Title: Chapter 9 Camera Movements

In the previous sections, we have learned composition and framing, where you know how to frame a subject, how to frame a shot to make it look prettier. And to take your shots to the next level, now is the time to introduce some movements in the shots. And in this section, I'm going to show you a variety of camera movements that has been used in films since ages. So let's get started. The first movement is pan.
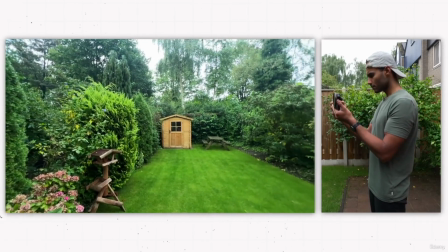[0:32]
So pan is literally panning from left to right or right to left. So you're just holding your camera and then you're just moving left to right and right to left. And pan is usually used to give viewers more information about
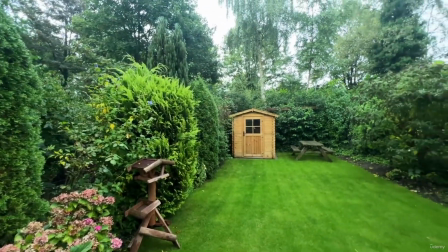[0:49]
what is not just in the static frame but also what is in the surrounding areas. It's a really basic movement, and a lot of mistakes what beginners do is that they pan really quickly, and because of that the viewers don't get enough time to consume everything what was in the picture.
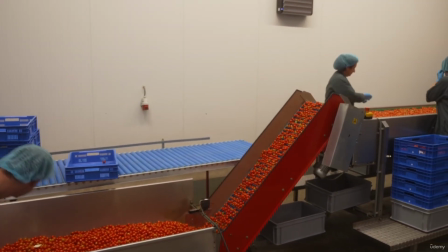[1:06]
So whenever you're panning, just go really slow, as if your camera is on a mount on a machine and it's going with a really steady pace.
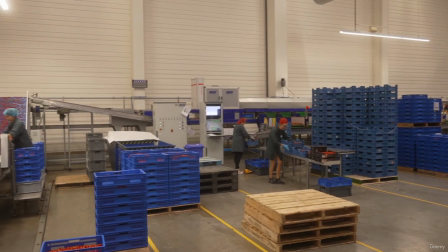[1:15]
And also, yeah, steady pace is also really important when you're doing any movement. So it's not that you are panning really fast in the beginning and then you make it slow.
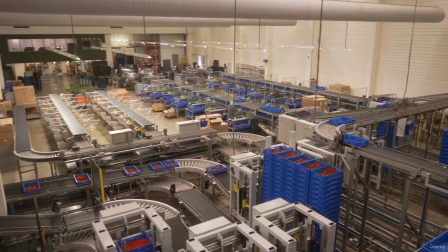[1:25]
Pan usually gives a lot of information to viewers about what is in the horizontal frame. And to get more information about what is in the vertical frame, we use a movement called tilt.
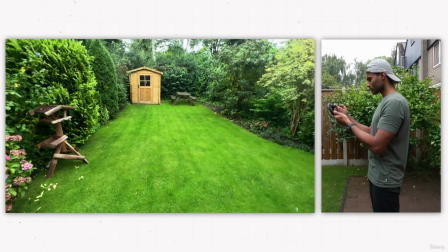[1:42]
So tilt literally looks like this, where you're moving the camera from downward angle all the way to up. And the same thing, you have to go really slow and keep the speed steady. So that was tilt. These two are really basic movements, but they have been used in almost all the movies. And now we move on to another movement, which is one of my favorite, the push-in shots.
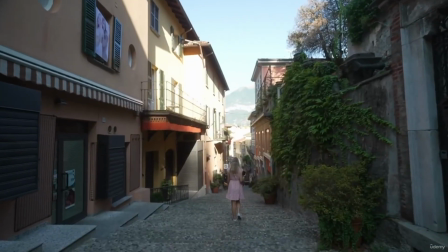[2:10]
In push-in, you are sort of moving closely towards the subject. And why is push-in so important is because push-in allows the audience to know what they have to focus on. Push-in allows the audience to sort of get into the story.
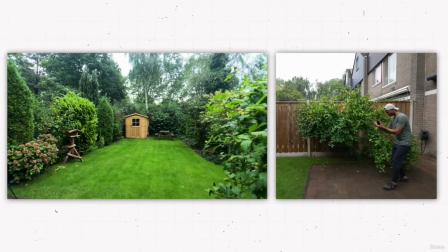[2:29]
And this is how you should take a push-in shot. So here I'm just holding the camera and I'm walking really slow towards the subject. And while I'm walking slow towards the subject, I am keeping my feet really firm.
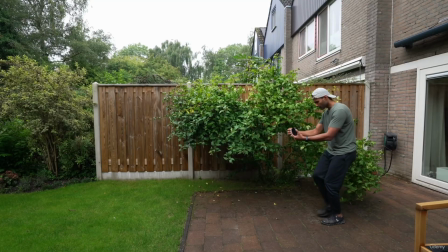[2:42]
I'm doing that famous ninja walk so that there's not any jitters in the video. And one thing you should be keeping in mind while doing a push-in shot is the footage looks extremely pretty when you are first of all using a wide angle lens,
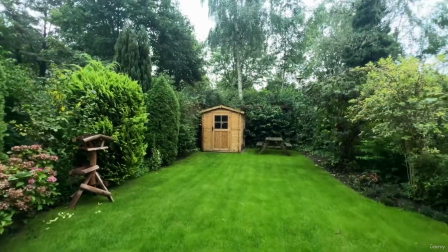[2:57]
and second thing, as you're pushing in,
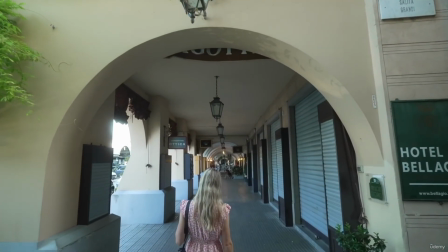[2:59]
you see in the sides of the frame that some of the foreground is also going out of the frame. So it gives that 3D dynamic look in the video. If you just push in a normal plane, it looks okay.
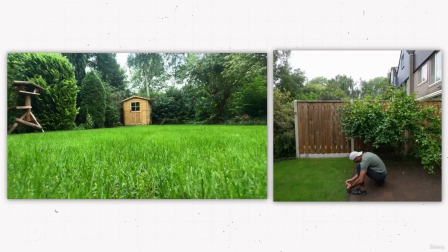[3:13]
But if you push in when there are surrounding things and they're passing along the frame, that looks more creative. After the push in, we have push out shot.
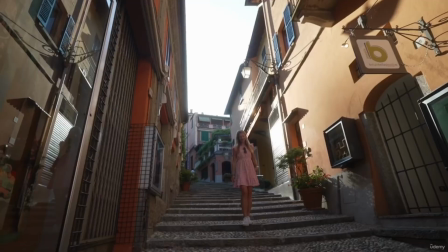[3:27]
So push out shot we usually use when we are sort of moving out of one scene to the another.
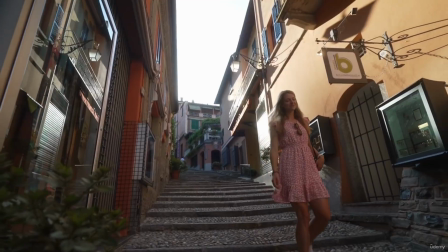[3:33]
So push out shot, it kind of gives the audience information that, okay, the subject was important until now,
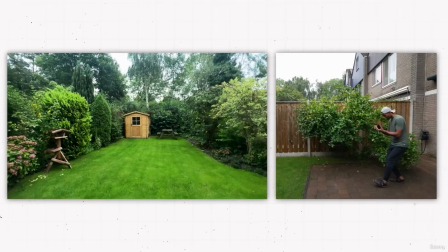[3:39]
and now as we are moving back, you're kind of introducing more of the surroundings around the subject. So now the subject is not that important, now we are sort of getting out of the frame, and you have to keep the same things in mind what you did in push in.
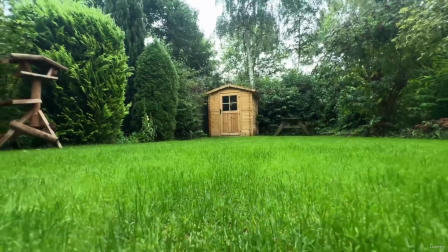[3:52]
Walk steady, keep the shot steady, and always use something in foreground.
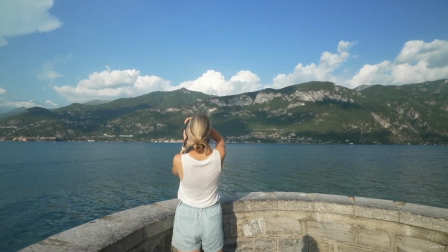[3:58]
So now everything what is around us is kind of creeping in the frame, and that gives a really good look.